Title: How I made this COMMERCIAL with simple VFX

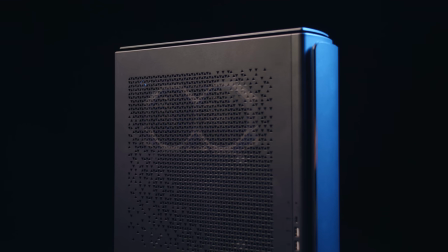So in about a month or something, the MSI Creator Awards are gonna take place again. They asked me to kind of make an example video for the contests to inspire the people that are going to enter.
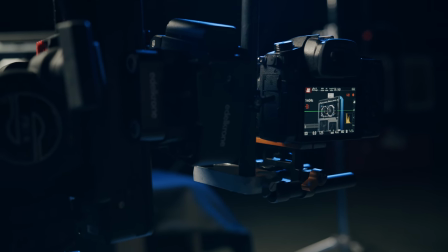And I think that I really effed up my game right here to make something that stands out, I guess, to inspire.
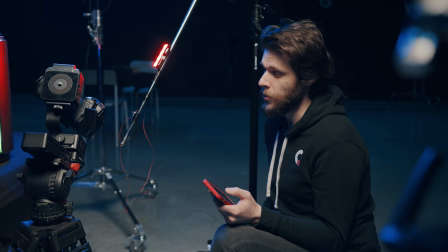Now, my idea is to just kind of work with this Adelkrone slider.
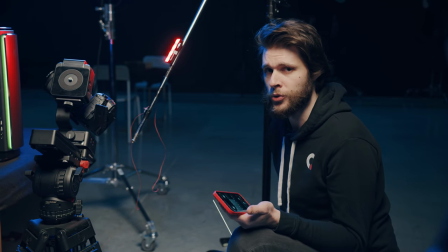These are actually three different motorized controllers, which I can control through an app.
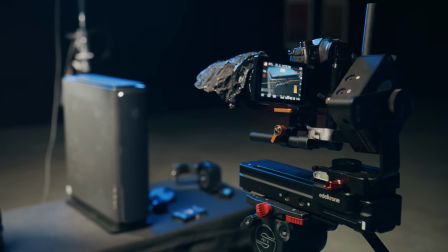You can make some really stunning shots. I have some ideas in mind.
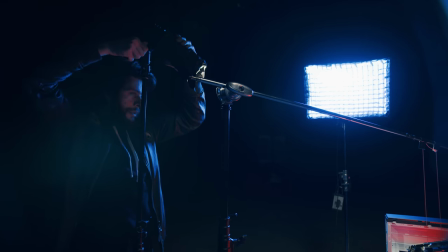I just hope that they're going to look good on screen as well, the same way as they do in my mind.
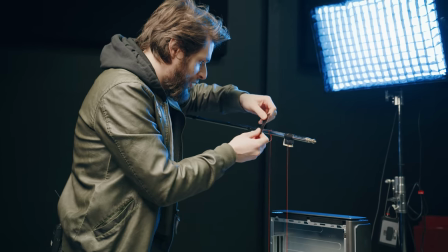This is the most sketchy shoot that I've ever done.
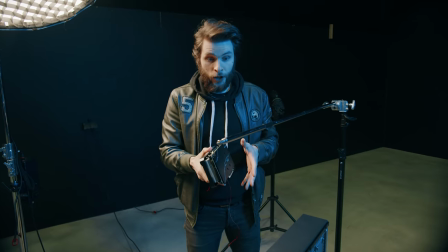So the next idea is that the graphical card kind of like floats out of the computer.
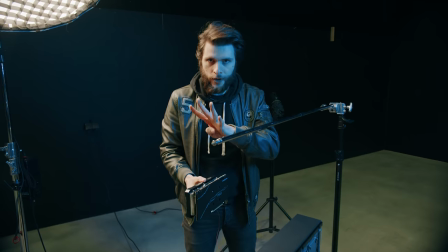And I'm gonna do this with four different shots, with the lid on it,
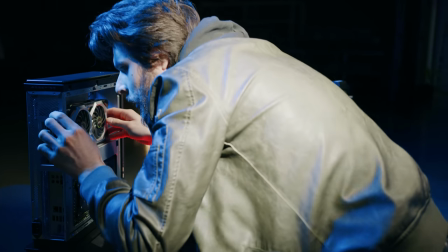with the empty space of the computer, with the graphical card inside, and one where the graphical card is floating right here.
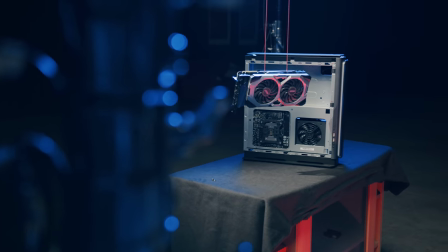So hopefully this is gonna work. Now, the amazing thing about motion control systems is that you can take multiple shots that have the exact same camera movement. The hairdressers in Belgium are still not open, okay? It's starting to get its own life.
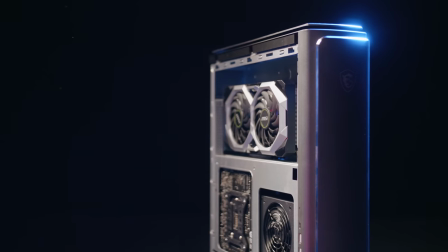Anyways, if you would place those four shots of the computer on top of each other, you can see how they perfectly blend.
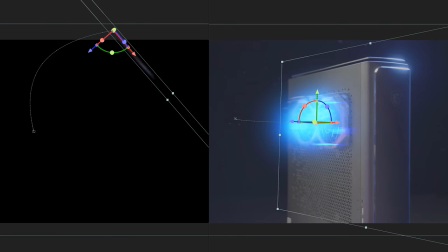And this allows me to remove the wires, do some masking and transitions with After Effects, and the shots turned out great.
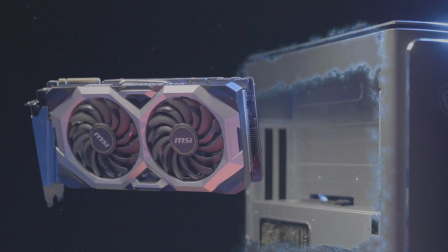Now I'm going for this blue energy, and to make the light of that more realistic, I added some lens flares from Storyblocks.
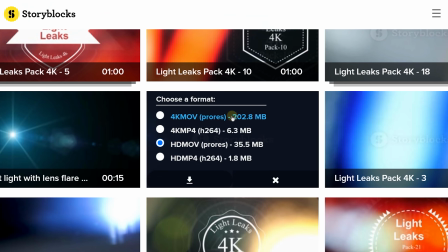They are sponsoring us today, so big thanks.
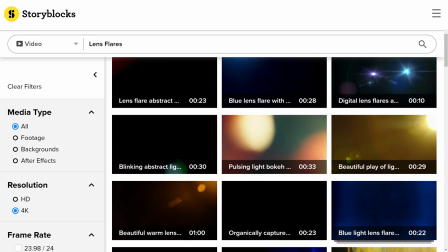But also thank you for the incredible library, because apart from lens flares, I can also find transitions or other overlay effects.
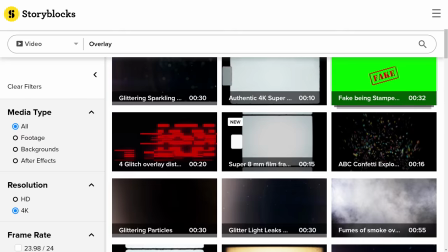And when I'm looking for more complex animations, I can download their After Effects or Premiere Pro templates.
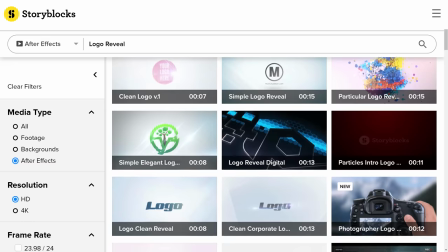They are super easy to use, and that saves you time to create stunning videos.
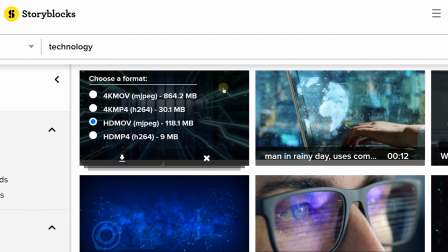There are high quality 4K stock clips from various genres, and there's only a fixed single price per year,
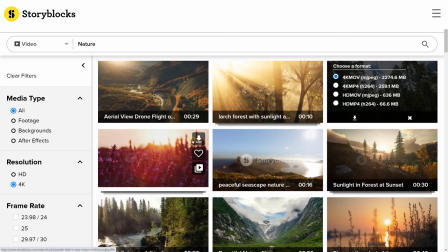which allows you to download unlimited video assets, so you can try out different things without having to worry about extra fees.
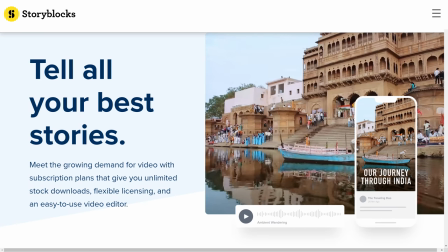Now, I can highly recommend to check it out, which you can do by clicking the first link in the description down below.
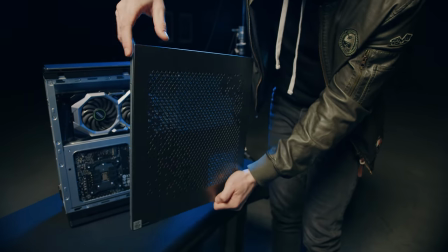So my idea is to make the same shot twice, and that way I'm able to kind of show the graphical card of the computer through the case.
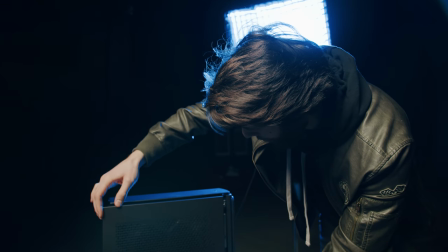But that means that the two shots have to be exactly the same.
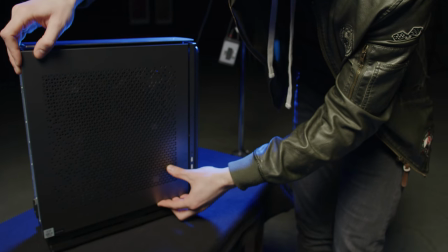So I have to be really careful putting this side cover on the computer so that I don't move it.
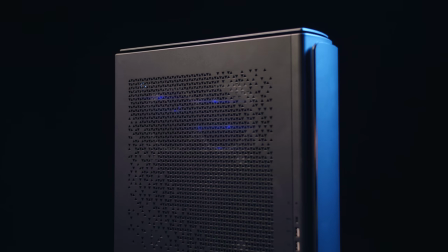Now, seeing the inside of the computer in one shot allows me to create a very cool effect where you would see the GPU through the side panel.
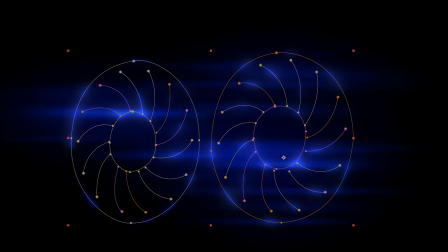But I also drew some masks over the blades of the fan to let them glow. And since the movement is motion controlled, we don't even have to track it.
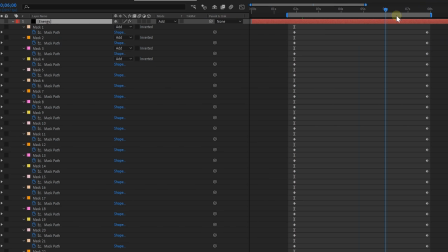You can just simply animate the mask with one keyframe at the start and one on the end. And that's because we've got a constant speed. You know, and those glowing lines brought me a great idea.
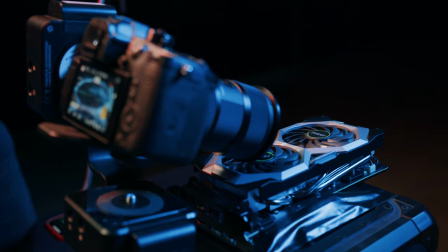I made a shot where the camera slides over the GPU. One without the fan spinning and one with.
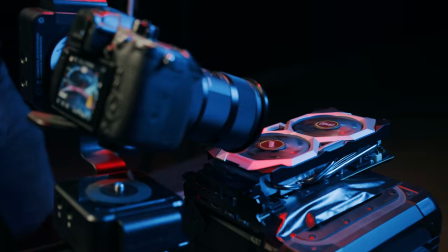Now, interesting is that I actually had to use a leaf blower to make them spin, because you will need to have to connect the GPU to the motherboard in order to make them actually spin. So, just be creative. Anyways, the transition of that shot turned out great.
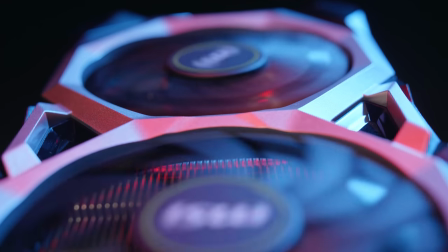A simple fade between the two shots. But I also added that same glow effect.
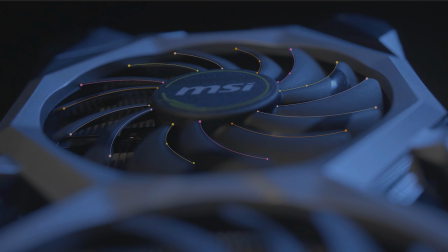I started out by drawing a mask to follow each blade and as well as the MSI logo,
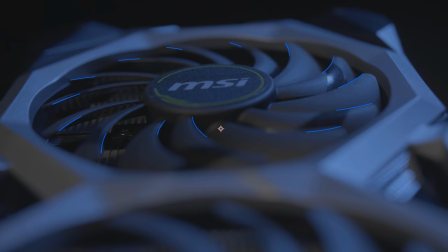and by adding the stroke effect in After Effects to it, you can animate those strokes and further tweak it to your liking, such as adding a glow. But pretty cool was to start the clip by only showing those animated lines in the dark and then fading into the actual GPU. So, because we've got that reference of the blades, you get a perfect drawing. And you could basically do that with anything, which makes it really cool.
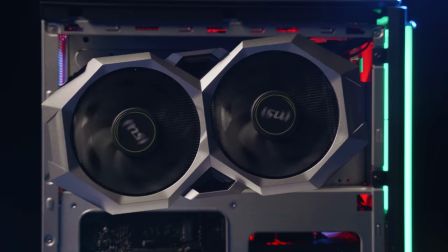Now, this shot right here is actually super easy.